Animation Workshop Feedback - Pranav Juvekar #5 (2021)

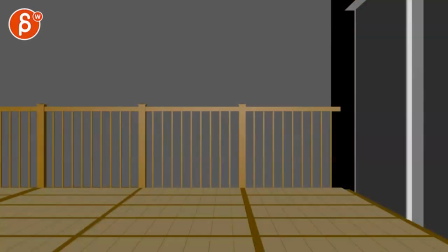All righty, let's watch it in full first. Nice.
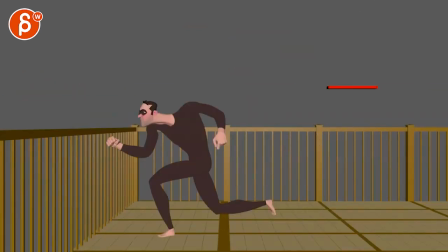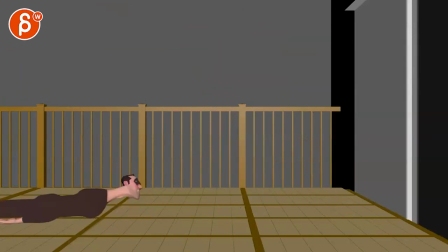That's cool, I like it. Let's see what this is, okay.
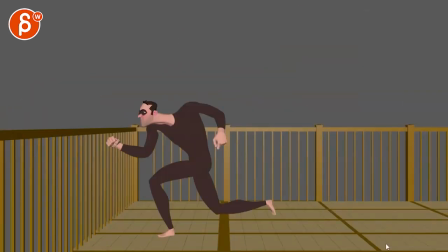All right, I think that's okay in terms of the cut.
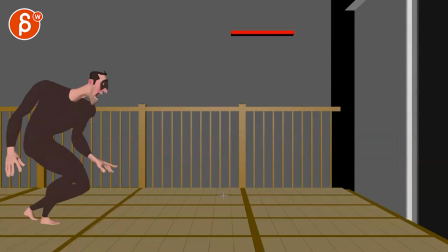I almost wish it was a bit further away. He's not hugely different in size. I like that there's definitely a set change whoa I'm still on error mode here a change in set
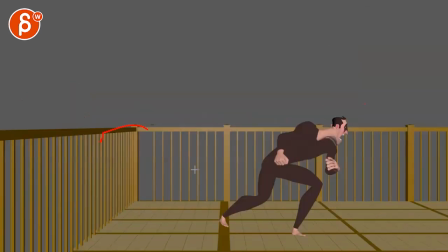but it's almost like a pop
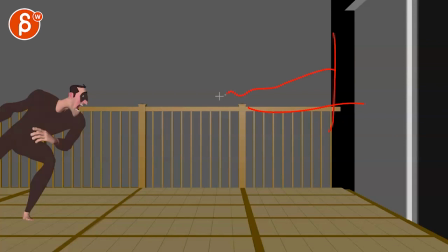so if you can have something where you know whatever background you have I almost see this like higher up in the mountains you know he could have some landscapey things some mountains there nothing crazy but then when it cuts to this the mountain might finish
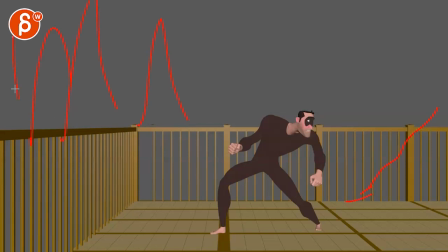and then you have like trees or something so there's just a very clear change visually and then i would zoom out a little bit
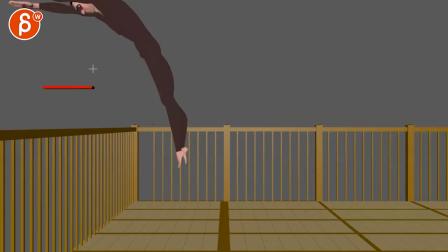because then it will also give you the opportunity to have that more in frame so imagine
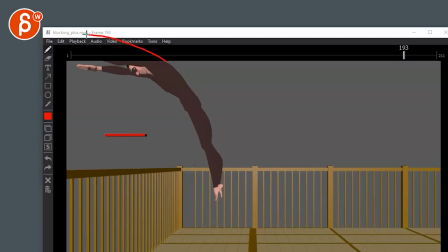you know it might be this small and then you can continue wherever you have your arm here with your back and in the frame it could be maybe maybe even all the way up to here
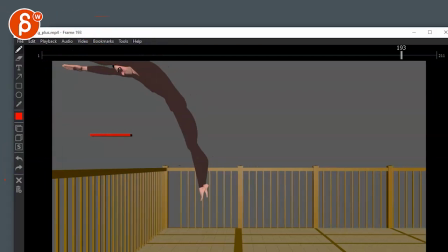that would be my first comment it's not huge i think that would be you know can easily be fixed
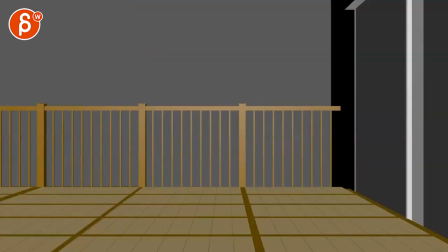even once you're done so that is for that this what i'm concerned about is that this is still fairly high in terms of where he appears from right so it would have to be
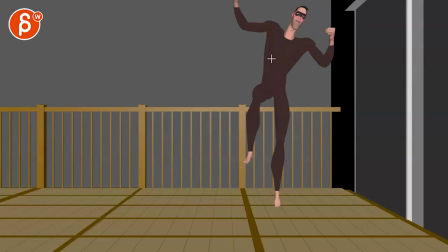somewhere fairly higher and he comes down straight into this and then goes over this way where to me it seems like you're gonna have to have him really really
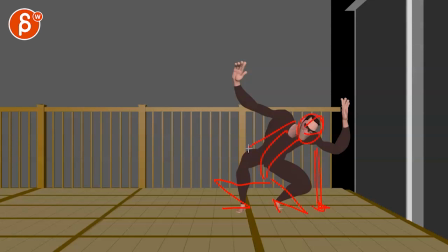squat this way even potentially putting down down his hand just the compression to me seems not enough
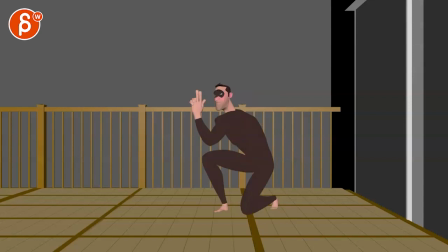yeah it's too easy to go over this way that's cool i like that i like that as you spline this i would definitely try to
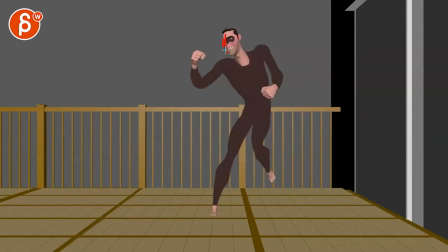have maybe even more profile really push and sell that moment of i am still looking to the left and then i wouldn't go too far yet it feels a bit small foot wise so i will oh what i'm saying not go too far the rotation
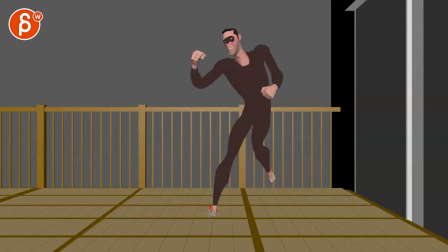so that the foot is still like that you have a better idea of the structure this gets very tiny even if just a little bit it'll
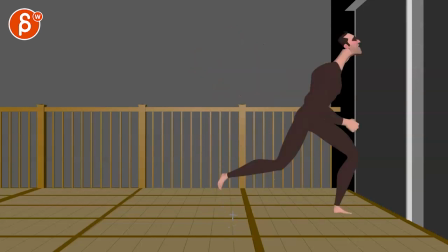be nicer gets into this
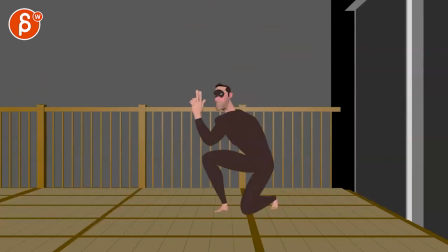into that that's fine i love that let's play this timing wise the step i mean you know you're gonna you have massive work ahead in
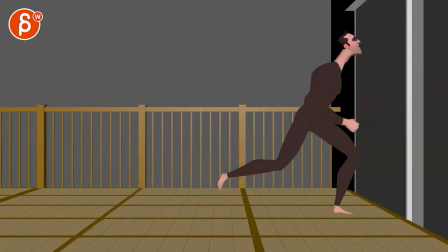terms of something like that like there's so many huge changes over one frame so we'll see how the actual timing will be i
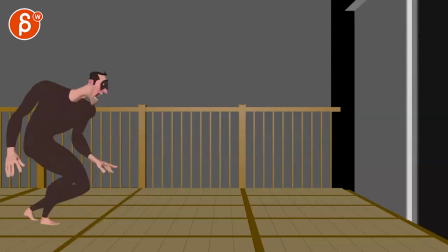think that could be faster more of a jump up into that currently in step i think this is too slow
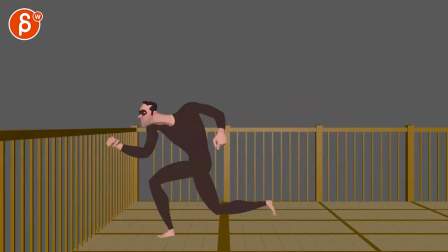and this too this feels slow especially
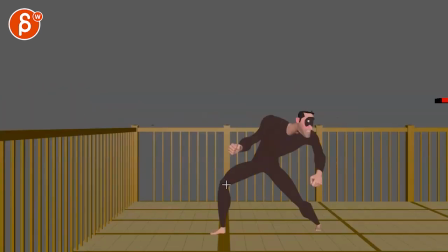with something if you're going like this and you're leaning so far off balance to then take a step and this is the foot here like this foot is here now so it's it's going to slip there and this guy is
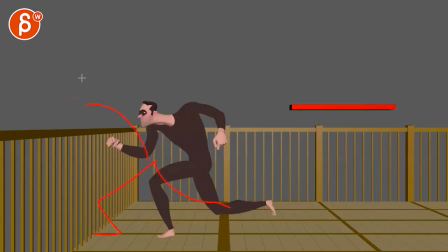here like it feels like he would be he would be here and then even this there's momentum so even after that he would be to me jumping off this way
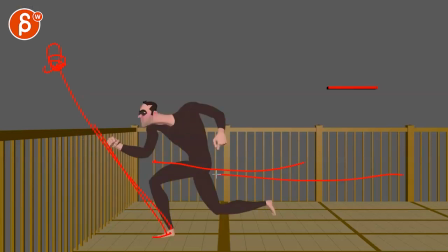but then it's here so that sudden move doesn't go anywhere by jumping straight up there so we might have to extend this but
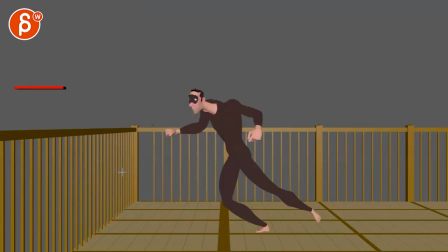still that see that will be the tricky thing i mean you're gonna have to have some potential
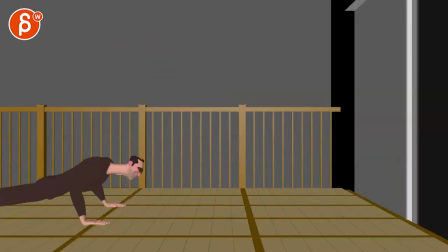traveling with the camera or panning i
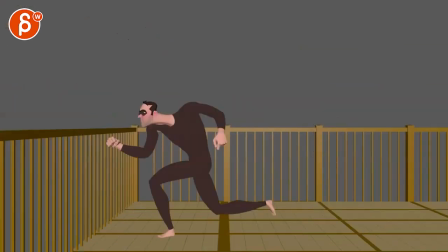mean this whole thing could also be done in one shot potentially just throwing that out there but yeah timing wise i felt like that's kind of odd but slow and even that the arc
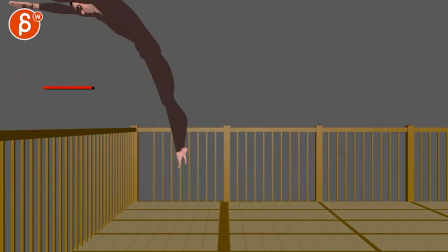in the drop just a bit it's
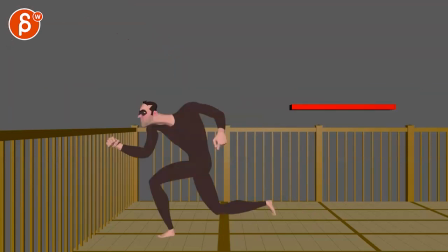good to have hang time here but yeah for momentum and it's a
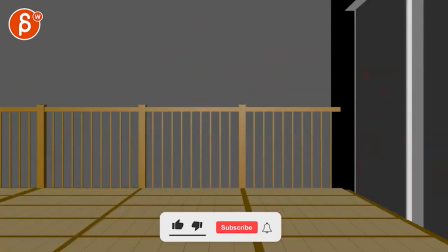bit a bit like 10 faster but that's kind of that i like the idea a lot it's going to be some fun stuff there and
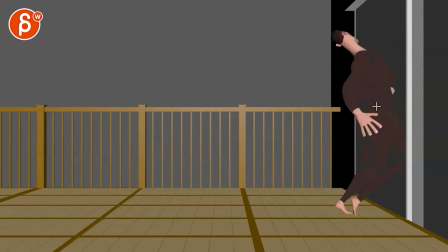i'm assuming this is a window so i would put in some transparency and then you can see the continuation of a room maybe a table with a pot something that you
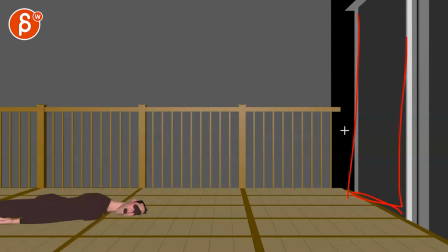know unless this is like a solid wall they didn't get it but it'd be kind of funny if it was glass and fairly transparent
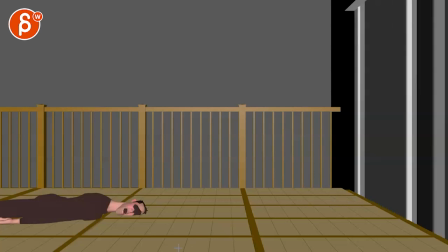and then you can see the rest in here anyway it's throwing out some ideas but that is that school stuff thanks all right there's an email you can sign up you can start whenever you want you can submit whenever you want you get 16 submissions either way a like and subscribe would be awesome all All right, thank you.